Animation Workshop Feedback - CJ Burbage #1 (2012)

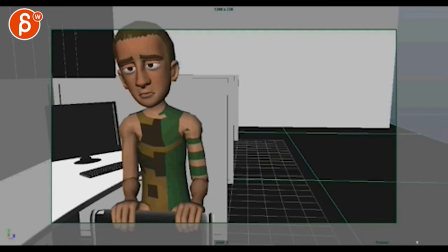0:04 Alright, so I'm going to do this with the video review so I can give you specific notes here. But looking at what you wrote me in the email, you added poses to the stumble and also more at the, beginning.
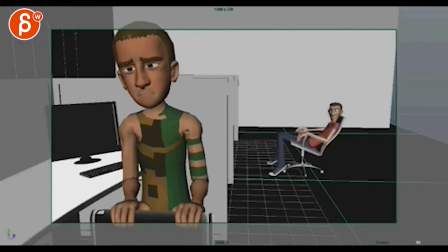0:19 Let me bring down the volume a little bit here. So again, I mean, this is looking still really good. I do see, I mean, you mentioned that you didn't get to all the notes, because I do see a lot of the similar things.
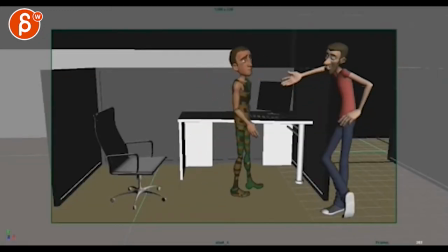0:34 Hey, sport!
So I would say try to hit those notes.
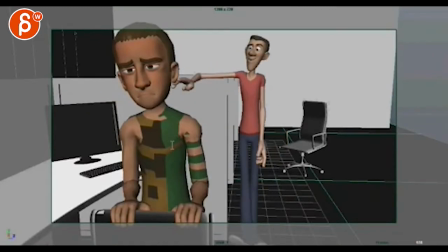0:40 It's still all the same, especially with the, you know, with the tangents here as you go down. Give this guy a lot more room. But the main thing I want to comment on for this clip is the stumble.
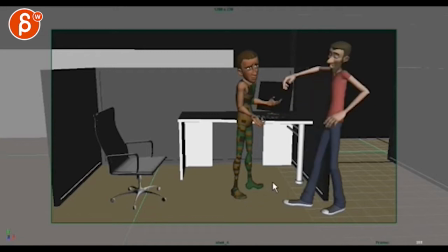0:57 So far so good. This is all good, right? So as you continue, it's really important, more so than detail stuff, is to work on your pose changes when you have something from here to here, which is a huge change in posing. So that over one frame is a crazy change.
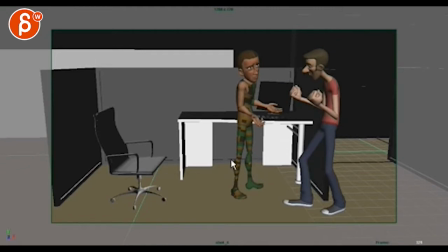1:15 So things like that through steps I will work on first before getting to other things, because it can be very misleading where it looks cool in step mode, because you got just your key poses, but once you start splining, it might be weird and you might not add enough frames between the poses.
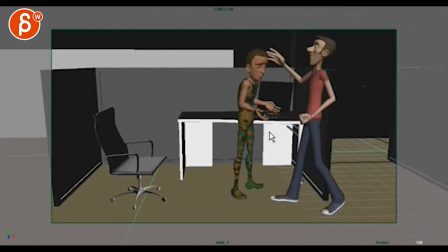1:33 Same thing here. This is very, very big change-wise. Then careful, it looks like he's kind of touching his head at that point. So you might have to adjust the pose back or move him a bit overall, which might impact your kicking point.
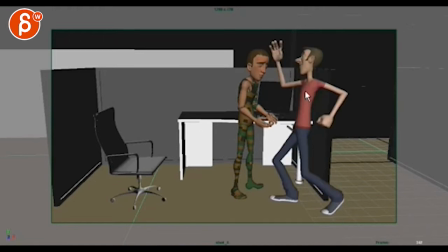1:50 But again, this is fairly big. You're going to have need a couple in-betweens on that guy between those poses. Same thing here, you're still forming the tangent there. That one is, again, a massive, massive pose change. That I can kind of buy only because it's a big impact.
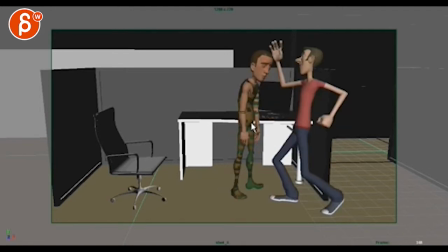2:09 It's still big, it's almost a pop, but as you continue on, you can have that definitely more impactful. But foot-wise, I would actually leave one of the feet back there, so it's a bit more something like this. It's a massive shoe there. But you know, something where it's not everything moving backwards.
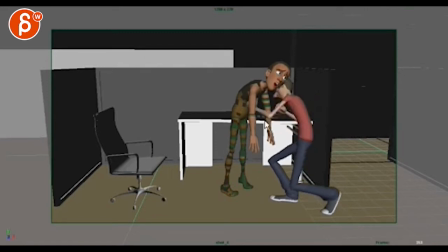2:29 But then you got again this guy coming out here. That's fairly big. What's a bit confusing about the pose changes here is that you got this line, and I go back and it's the same line. So if you look at your, it's the left arm, and then at this point it's the right arm,
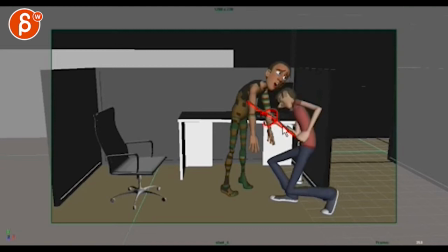2:48 but it's all kind of on the same line. And then you look at here, if I go back and forth, it feels like you have a sticky point in your fist. So as you continue on with your poses, you want to change it up a tiny bit. That is definitely a big, big change from here to here. So, and that is massive. That's going to take a couple frames.
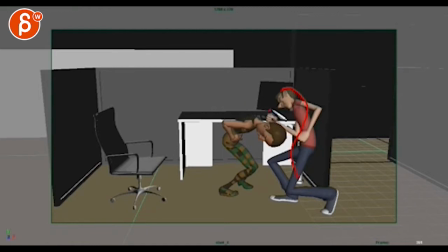3:06 You're going to have to make sure that he starts moving back to give that area of the arm intersecting, like overlapping with the head, a bit more room, breathing room. That is probably fast one, and that's massive too. So it's, again, it's still all good, but you still have a lot of step poses in there.
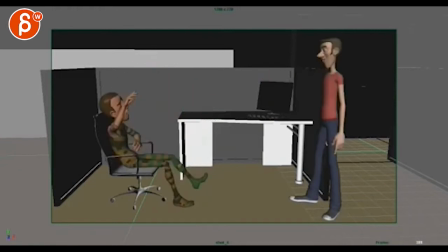3:25 This feels better. Right here, this section I buy more up until you get to this change here, because at this point it feels like he is being pulled back again, because you don't have enough breakdowns in your step mode here,
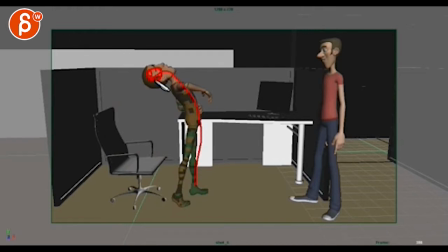3:43 and it's not him falling backwards through gravity, because he's off balance here and it's the head that kind of pulls him back.
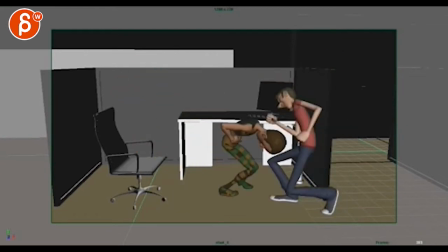3:50 So again, that is still a bit fast. Sh-pa-boom there.
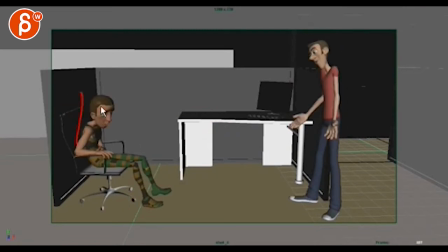3:56 And even him moving forward from here to here. All that needs more breakdowns.
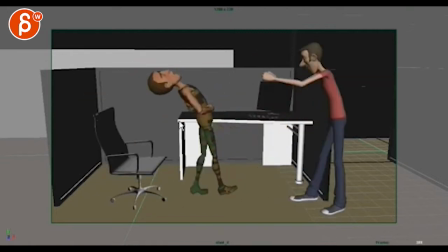4:01 So I would highly recommend to go keep going in there. If possible, address the notes that I gave last time. But really start going and adding.